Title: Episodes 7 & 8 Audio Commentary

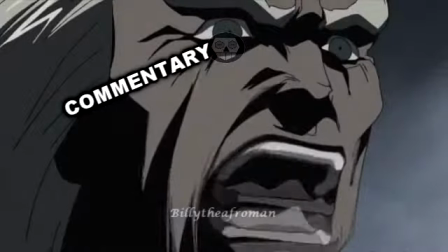[4:04]
He just about barely beats the main villains, and I thought it would be really kind of funny to...
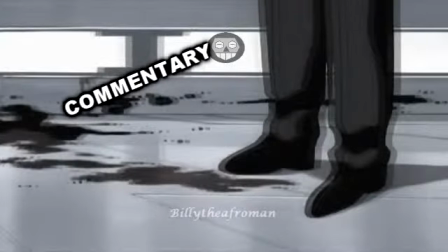[4:12]
I don't know. I kind of lost what I was doing there for a second. No, no, it's lost to me.
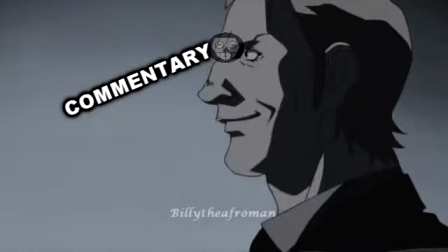[4:22]
This scene with Liska and Zerberwuth was also something I was kind of hesitant to include, because, um,
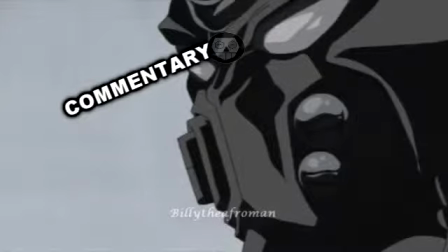[4:30]
I never really put much screen time or effort into writing Liska and Zerberbooth having the rivalry that they do in the original series,
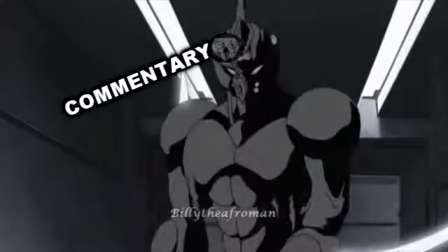[4:36]
but I thought that if I included Zerberbooth I'd have to include Liska.
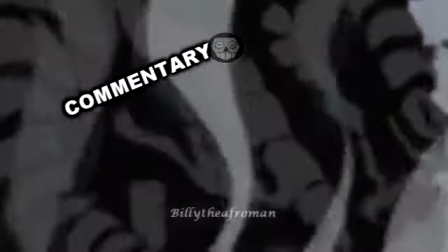[4:41]
Well, no, if I included Liska, I'd have to include Zerberbooth in this episode because I really like Liska.
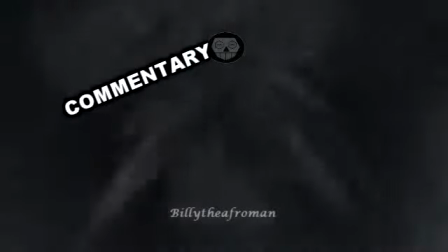[4:46]
Liska's probably one of my favourite characters in the original series of Guyver and it's nice just showing him
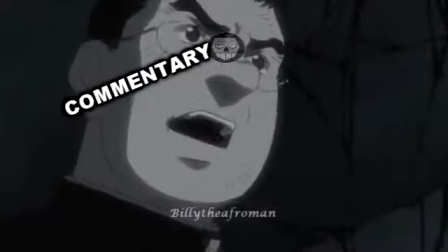[4:53]
doing something for once because I always kind of thought it was a bit sad that in the original manga he didn't get an awful lot of screen time or page time or whatever you want
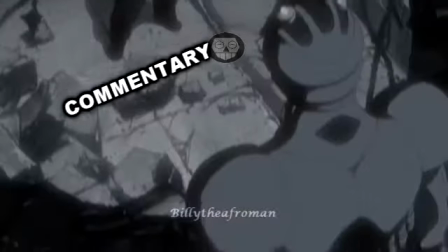[5:01]
to call it because he he had the potential to be a major player in it and i i like that the animo series did that where they
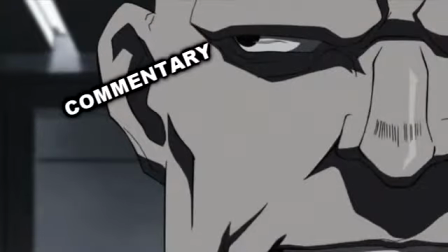[5:08]
brought him back and he actually did something and this bit here where um the kind of post-credits scene
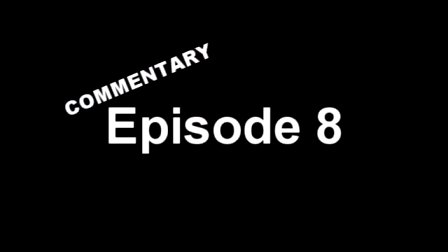[5:15]
where it had zerber booth talking to liska was kind of a nod to their rivalry um moving on to episode eight this was probably my favorite one to
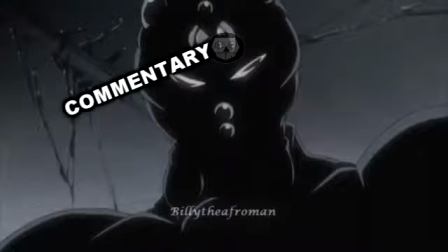[5:23]
script my favorite one to voice definitely just because there are loads of great lines like this scene here where Tetsuro's like oh how are you
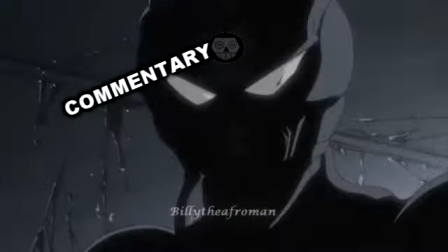[5:31]
alive and she's like what the fuck am I and he goes oh you're in Kronos HQ what the fuck's the Kronos and all that kind of stuff that
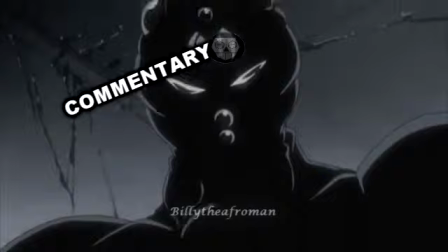[5:38]
that was really cool I like doing that um I particularly the thing I particularly liked about this episode was Gio's reactions to all of the
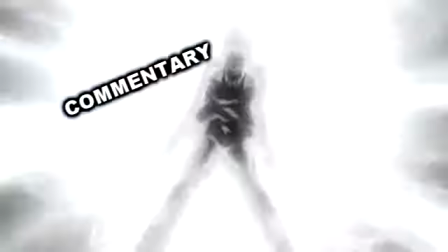[5:44]
shit that's happening which is kind of why I decided to name the episode episode 8 Gio's bad day because he really just gets the
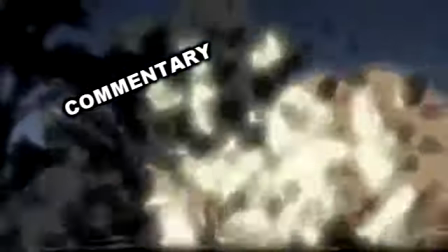[5:52]
shit handed to him in this episode nothing goes right for him and I always kind of had that feel like in the original series if it wasn't one problem
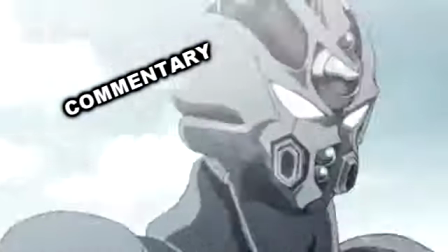[5:59]
it was another in this episode where it was like oh what happened to Zerberruth oh he's dead oh um what happened with all the Givers oh
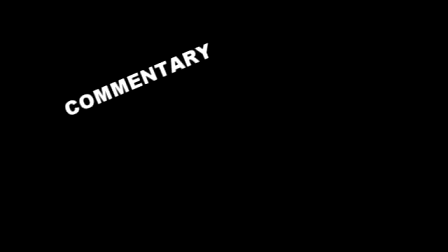[6:05]
yeah they've killed these people these people these people okay what's going on now oh the building's locked down okay that's good yeah but the self-destruct system
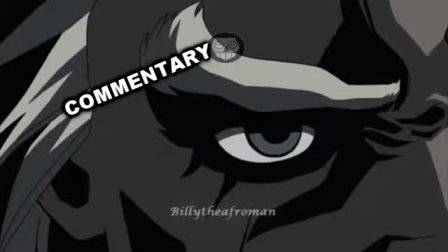[6:11]
is going to go off oh fuck um I really enjoyed that I really liked doing that um
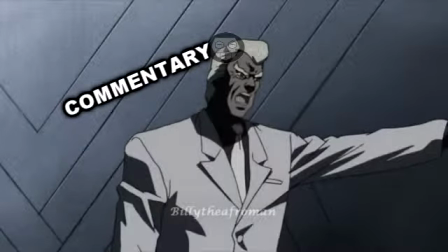[6:18]
just because Gio's a really good comedy character to write for because he's the head of this like multi-billion dollar secret organization.
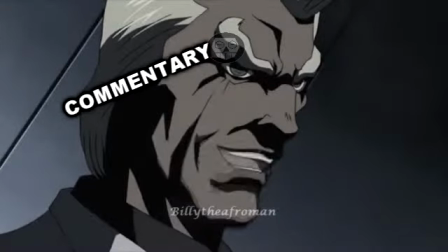[6:26]
And for some reason, anything he touches just turns to shit in the original series. Like the fucker's not going to die.
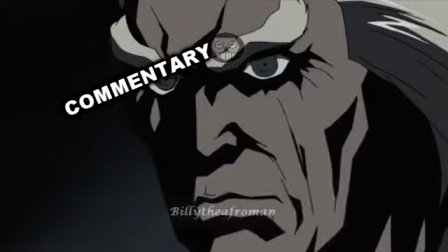[6:32]
Like he's harder to kill than I think any other anime character I've ever seen, especially villains.
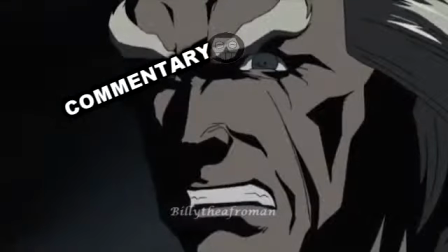[6:40]
But nothing ever really seems to go right for him. It's just one bad thing after another.
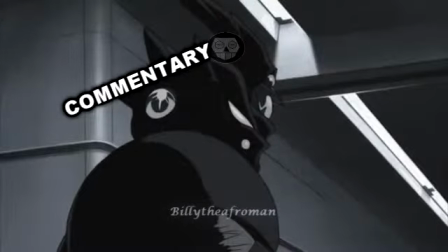[6:44]
And as soon as he thinks something's gone right for him, it just turns to shit. and I really kind of liked playing that for the comedy aspect in this another
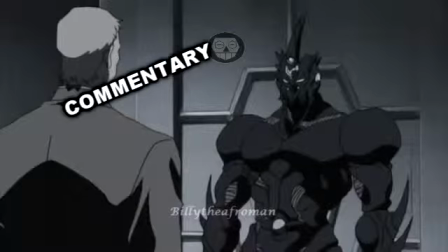[6:53]
thing I liked was the whole kind of interaction between Guyver 3 and Liska really because whenever Guyver 3 is on screen he doesn't
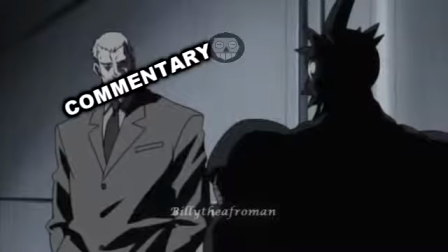[7:01]
seem to do an awful lot it's mostly just like oh I've broken your neck oh I'm just kind of like smashing in the door like a
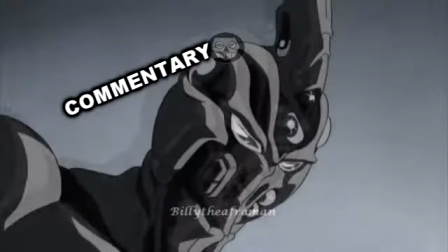[7:08]
lot of the stuff that he does is mostly hinted out of screen like he's the one that initiated the self-destruct sequence he's the one that kind
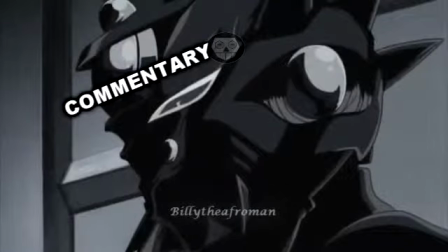[7:14]
of like locked down the building he's the one that's kind of orchestrated all of this but it's never really addressed um so it's good to have
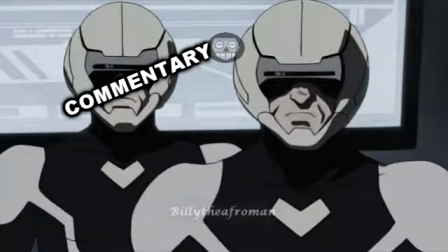[7:21]
him kind of like play off of someone else and that's really good um yeah so that was really kind of fun
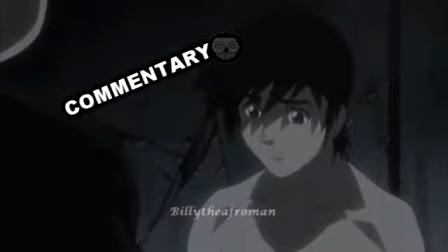[7:29]
this scene right here was mostly just like an off the top of my head kind of thing that i
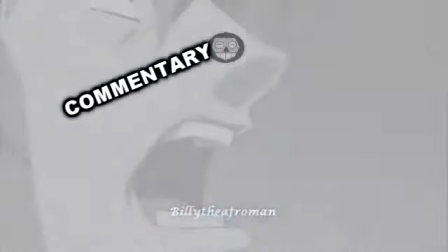[7:36]
ad-libbed during the scripting process when i was kind of doing my preliminary recording because really why would show turn back from the guy about He's clearly naked,
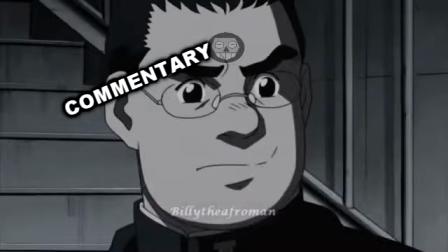[7:44]
and why would he stay naked for so long?
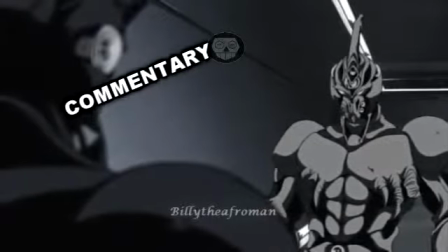[7:49]
Also, about the whole Guyver 3, Guyver 2 interaction thing, if you notice,
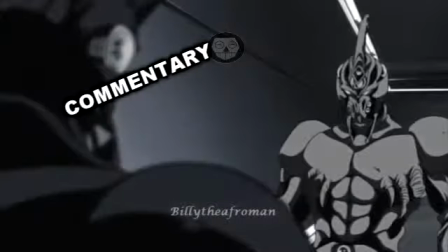[7:53]
there's quite a few hints dropped into who Guyver 3 is throughout it, just when he's talking to other characters, and you're just like,
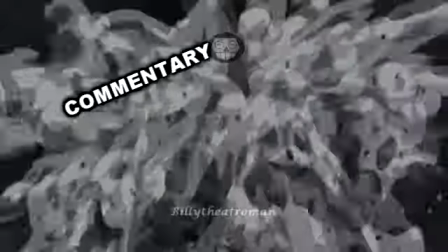[7:59]
oh, you're this, and he's like, where am I, bro?
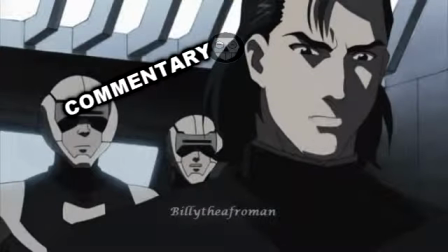[8:04]
But I was also very conscious about the timeline of this episode, Because in the original series,
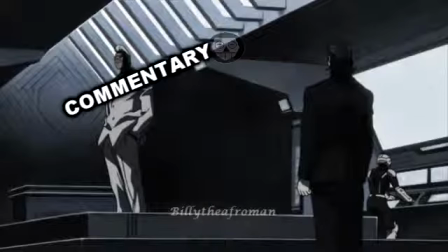[8:11]
Agito's in the control room with Gyo almost the entire time, overseeing what's going on.
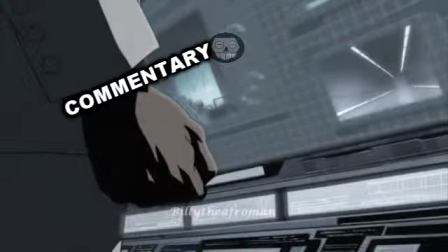[8:16]
It's only after Gyo leaves that Guyver 3 comes out. And I was really kind of conscious about that, because I wanted Guyver 3 to kind of do things before he kind of met Gyo.
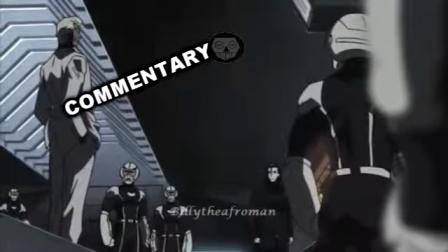[8:24]
So I had a bit of a shuffle around with the scenes, a bit of a shuffle around with the order that things happen, so that Guyver 3 only really appears after Guyver 2's fallen down the tower,
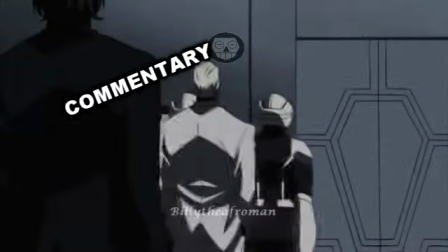[8:32]
and them two have had their kind of bit of a fight.
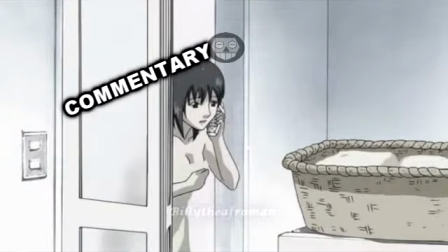[8:35]
And Agito will come back for that. this scene here though where Natsuki and Mizuki were talking it was originally scripted to be much shorter but
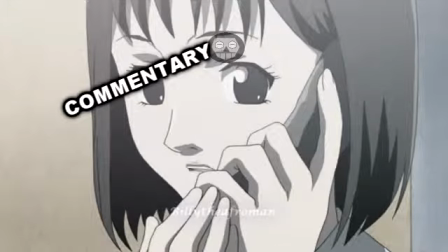[8:43]
Alexandria J who I've gotten to voice Mizuki now did an amazing job of the ad-libbing where it's most it was supposed to stop at who else is there but she carries on she spills about her cat and about oh he hasn't talked to me in like four years I'm pretty sure he's dead but that's
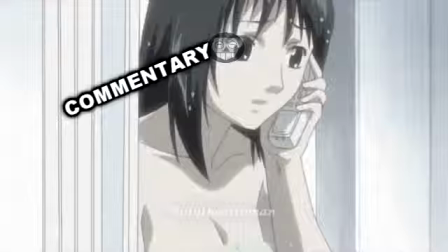[8:58]
besides the point and I just thought that was hilarious I laughed so hard when I got that through and it's really kind of good to
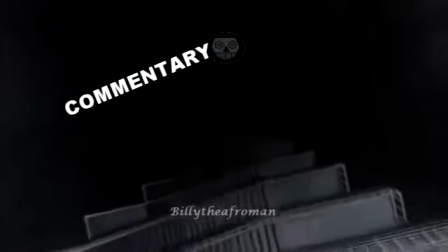[9:05]
get it where the actors are kind of acting on their own anything
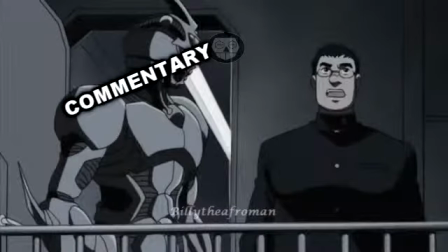[9:10]
they find funny they can add in and i really like that i really like the whole idea of ad-libbing and i mostly
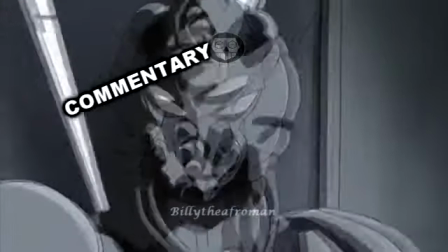[9:15]
encourage guest stars that i have to do that because sometimes you get some real gems
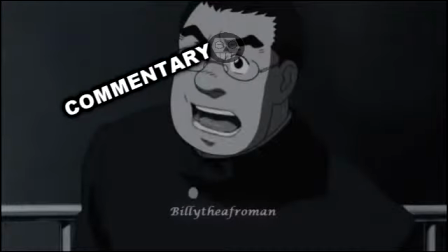[9:19]
i was
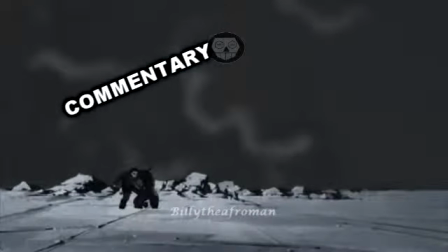[9:25]
also kind of um hesitant to put anything about the creators in the series because normally like originally with this scene on the roof and they're talking to Giyo.
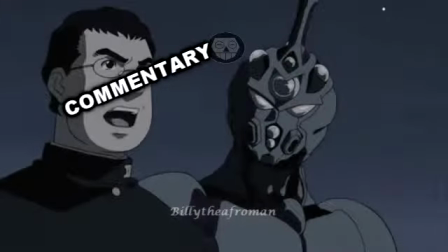[9:35]
Giyo explains everything about the creators and about how mankind originally live in weapons and all of this lot and it's just a needless bit of exposition
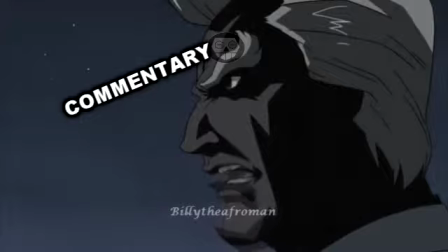[9:43]
because later on in the series when Murakami's explaining all of it to them everyone always acts kind of shocked when they've been told it before several times
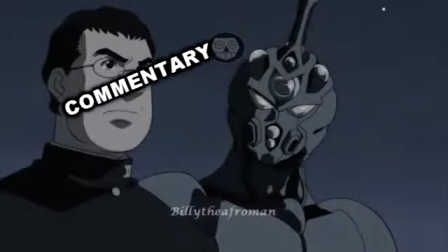[9:51]
and it's probably the exposition is there for a reason but I feel like in the original show there's too much of it and they're repeating the same things over and over so i was kind of conscious
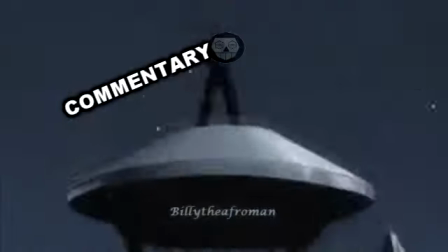[10:00]
to not have that be explained here an awful lot but just have it later on um
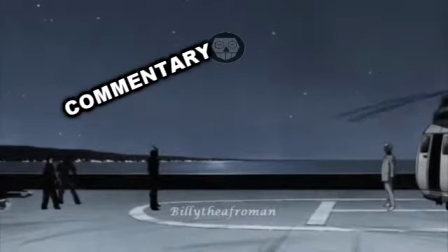[10:09]
yeah just have that bit come out later on have everyone's
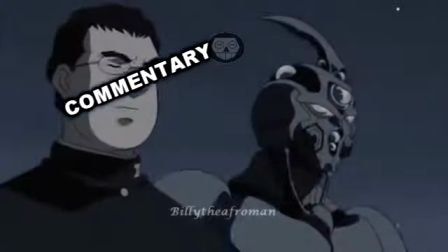[10:14]
reactions to it being genuinely shocked and it being more of a big reveal later on in the series rather than just a
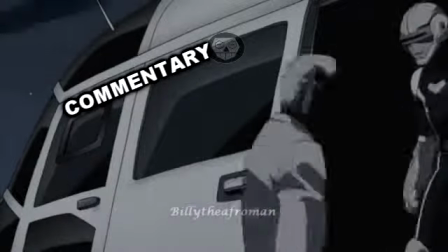[10:19]
kind of footnote to make a joke out of in this episode um
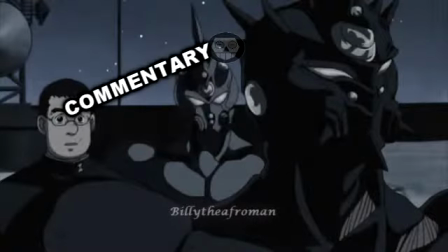[10:22]
yeah um i've kind of run away with
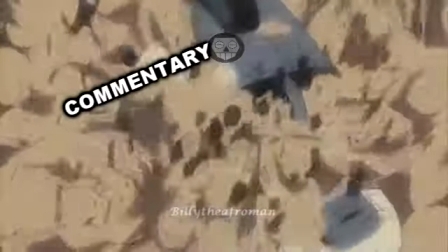[10:28]
myself again. I was going to say something, but I completely forgot. I also like, that's what I was going to say.
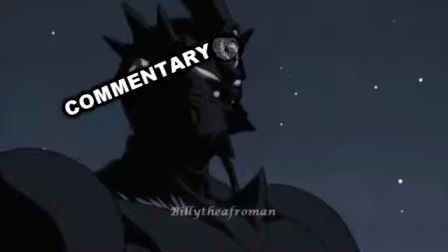[10:34]
I like the bit in this episode where Guyver 3 is just kind of like flying away and then
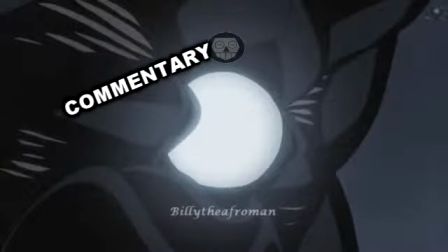[10:40]
Guyver 2 shoots his mega smasher at him because that's probably my favorite line in the original series is,
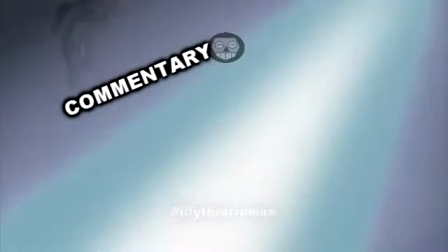[10:45]
I'd say this bit here, this line. Don't you dare turn your back on me, you son of a bitch.
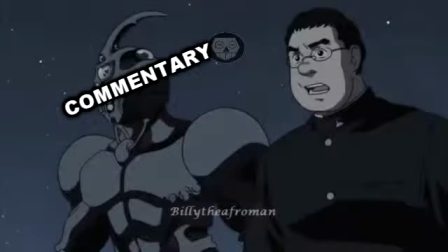[10:53]
And that's kind of really unchanged from the original series. That line was there in the original series is my favourite line so I thought as a nod to the original dub I'll leave that
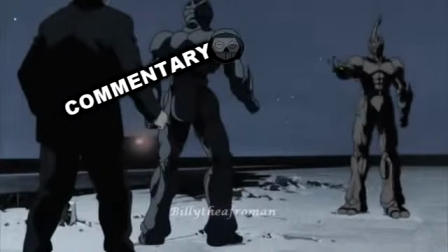[11:01]
in because I really like the voice actor that voices Liska as well,
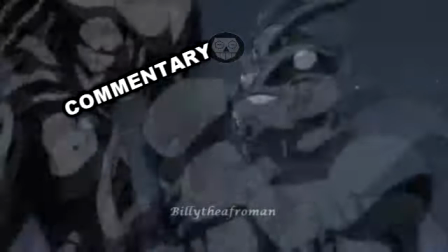[11:06]
like in addition to being one of my favourite characters, the guy that voices him in the English dub is also one of my favourite voice actors.
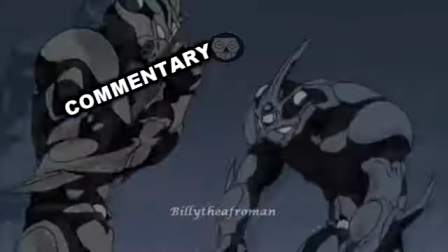[11:12]
This scene here where the show is getting beaten down though,
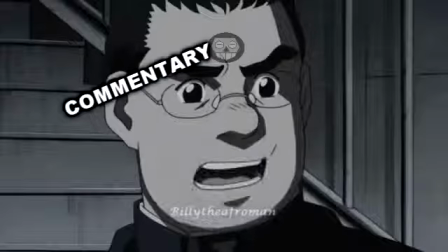[11:15]
I decided to have a bit of a nod to a past episode with Kibara and the whole, I'm enjoying this far more than I should,
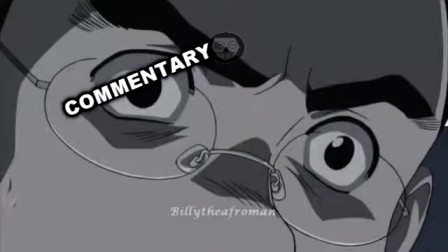[11:22]
where the show just gets beaten repeatedly and I think I'm going to do that again in the future, maybe in a couple of episodes, I'm not really sure.
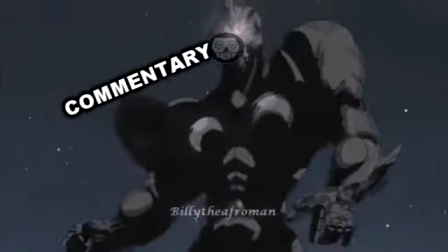[11:29]
Scripting's been completed up until like episode 11, so there's plenty of opportunities to just have Show beaten the fuck out of.
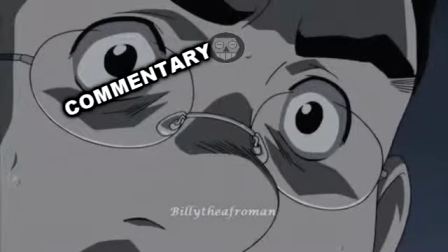[11:36]
The bit here though, where Liska has his control metal malfunction,
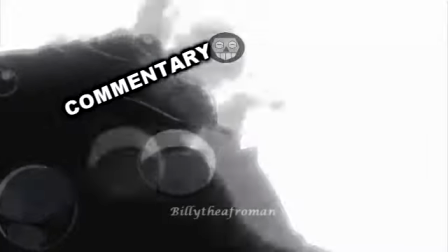[11:40]
I didn't really want to play this for comedy because it could have been really easy to do loads of BOOM HEADSHOT jokes, but I really kind of felt that it lacked the impact.
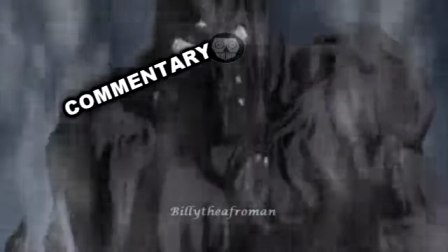[11:49]
It's a serious moment and I didn't want to play it for comedy. I think the comedy aspect of it that comes in when Tetsuro goes, oh, that's fucking disgusting.
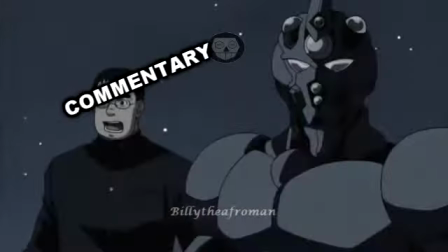[11:57]
Imagine watching it a second time. It was a lot better than just randomly going, boom, headshot, on Sho's part.
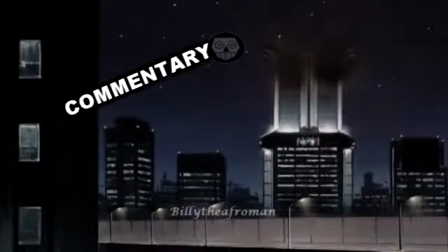[12:05]
The building exploding, that was definitely one of my favorite bits in it. The whole, oh, that was cutting a bit closer.
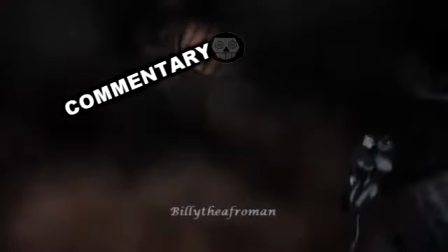[12:11]
Oh, I should really shut up before you drop me.